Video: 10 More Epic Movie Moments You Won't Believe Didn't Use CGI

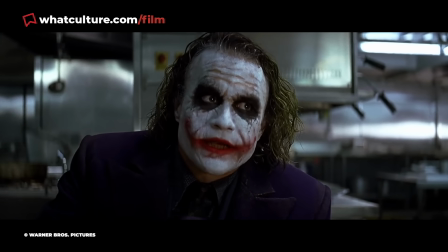478s
Despite it being relatively easy to create a CG pencil for someone to have their head slammed into, according to the movie's VFX supervisor,
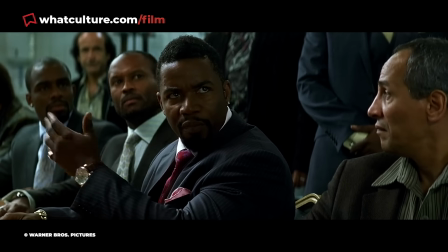486s
Nick Davis, the fact the team was shooting with IMAX cameras meant that they wanted to keep from using unnecessary visual effects shots,
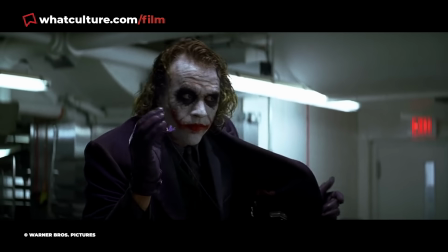493s
as digitally you can never really recreate an IMAX image. So after two days and 22 takes,
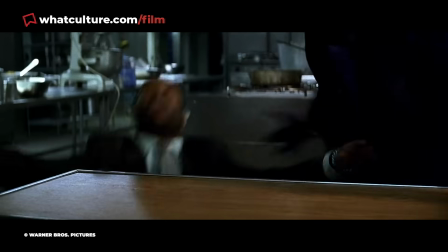499s
with some of them involving stuntman Charles Jarman having to yank the pencil away quickly before his head smacked off the table, Nolan was able to get his shot,
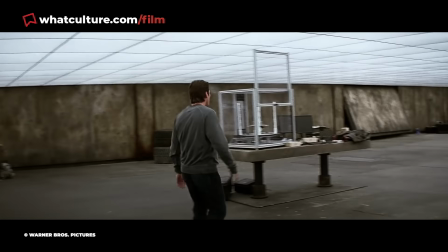508s
with production designer Nathan Crowley adding that, at the end of the day, you just shoot it twice, one with the pencil and one without the pencil.
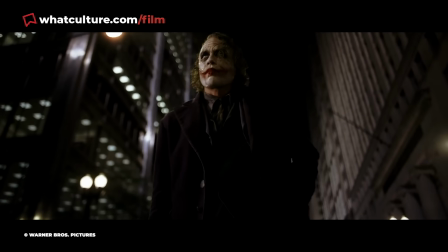516s
Then the edit does its magic.
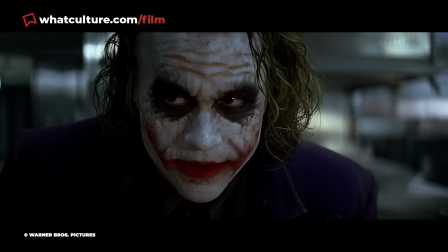518s
Doing things practically can have its downsides though, as Jarman would also note that he ended up knocking himself out on three separate occasions,
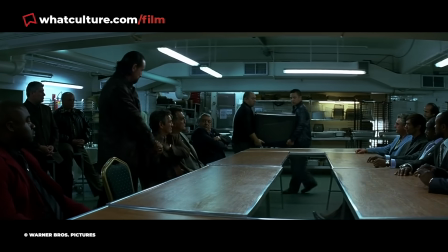526s
when trying to pull off the rapid stunt on two different kinds of table. 2.
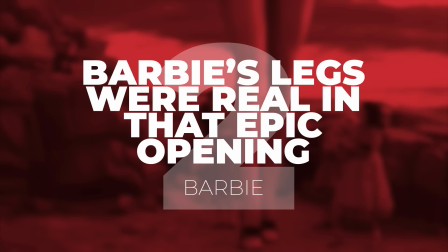531s
Barbie's legs were real in that epic opening.
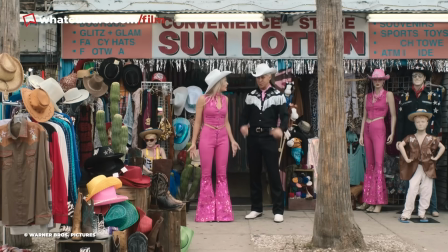534s
Barbie The entire planet was gripped by the first look at what would eventually become one of the biggest films of 2023,
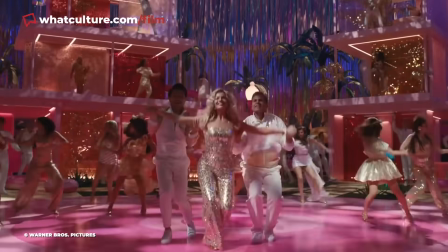541s
with Margot Robbie's Barbie towering above a group of fascinated little girls in a
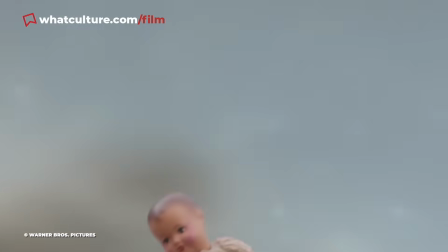546s
hilarious parody of 2001 A Space Odyssey during the movie's first teaser trailer.
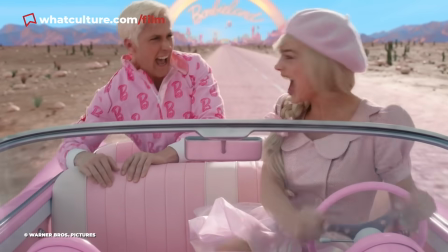552s
But what you may not have been aware of is the fact that those unmistakable Barbie legs the youngsters are seen touching and
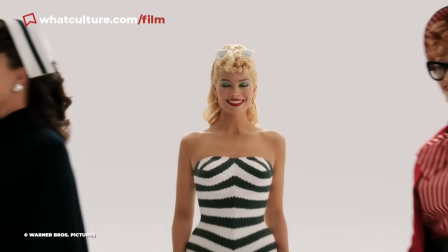558s
gathered around during the eventual opening scene weren't actually as computer-generated as they looked.
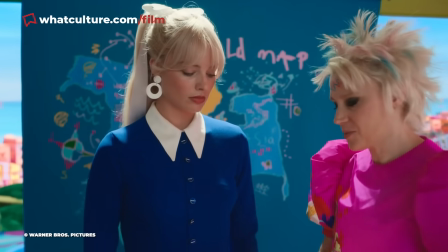564s
The Billion Dollar Films production designer Sarah Greenwood would reveal to the New York Times' Kyle Buchanan that those limbs were completely real.
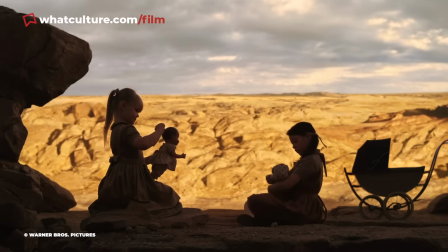572s
The team actually scaled up Robbie's own legs for the epic moment and fully made them so that the kids on
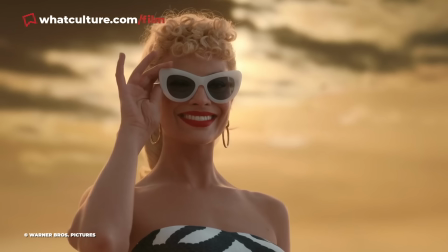578s
set could very much interact with them in what would become one of the most iconic shots of the entire flick.
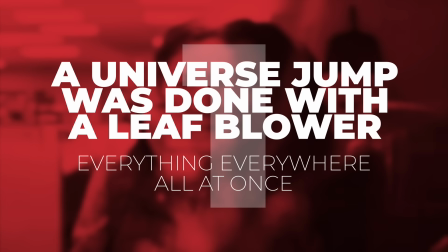584s
1. A universe jump was done with a leaf blower. Everything, everywhere, all at once.
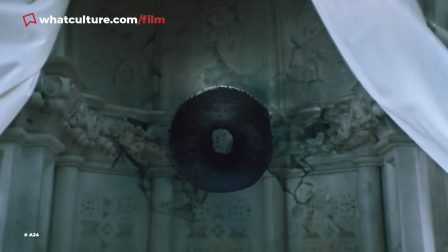590s
There are a ton of brilliant pieces of CGI sprinkled throughout the multiverse magic seen in the Daniels Everything,
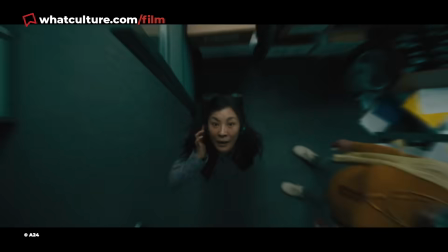597s
Everywhere, All at Once, with visual effects brilliantly being used to fire Michelle Yeoh's Evelyn through a ton of universes,
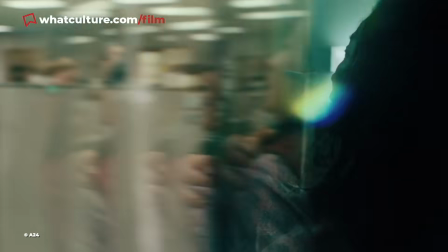603s
for example. However, the first time Yo's character was sent hurtling across the multiverse in the flick, the team actually decided to go with a more practical option.
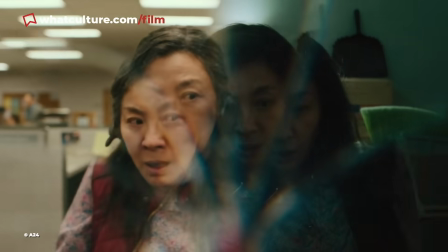612s
With Evelyn's first universe jump coming in an office space, the Daniels told Wired that they were able to shoot the moment 100% practical,
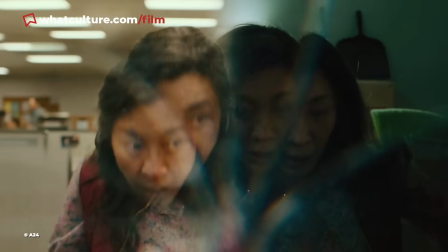620s
cranking open the shutter to create the streak seen as she flies backwards, and pushing her very slowly through the office while the star was freaking out in slow motion.
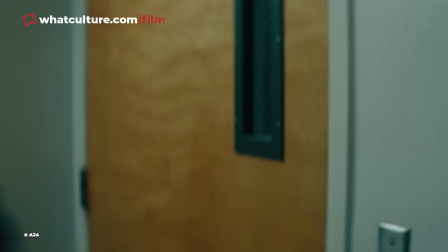629s
They were also able to hide a leaf blower behind the eventual Oscar winner, making it look like she was believably shooting through a space at speed.
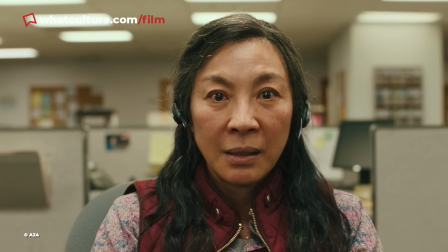637s
The gang then simply sped up the footage and the first of many epic universe jumps was born.
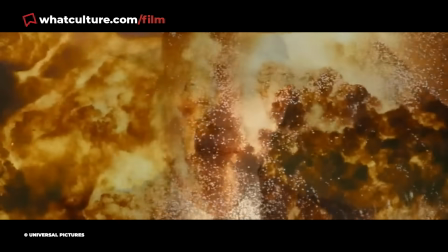643s
And that's our list of any other epic movie moments people won't believe didn't use CGI.
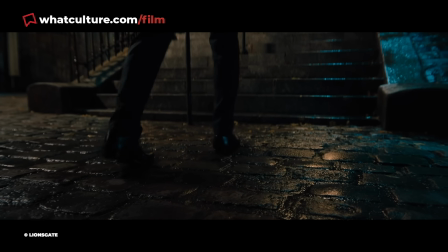648s
Well let us know all about them in the comments section right down below and don't forget to like, share and click on that subscribe button while you're down there.
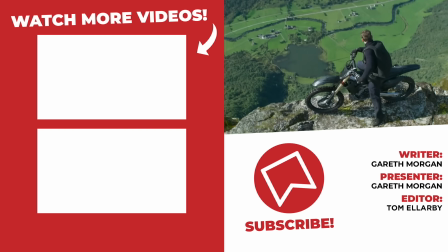655s
Also if you're a fan of this sort of stuff then please head on over to whatculture.com and find some more fantastic articles just like the one this video you're watching right now is based on.
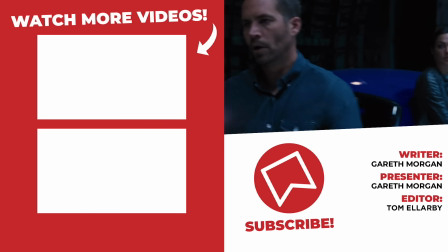663s
I've been Practical Gareth from WhatCulture.com. Thank you as always for watching this lovely video today.
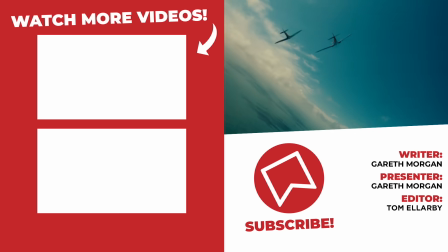668s
Hopefully we'll see you soon, but in the meantime, just be good to yourself. Bye-bye!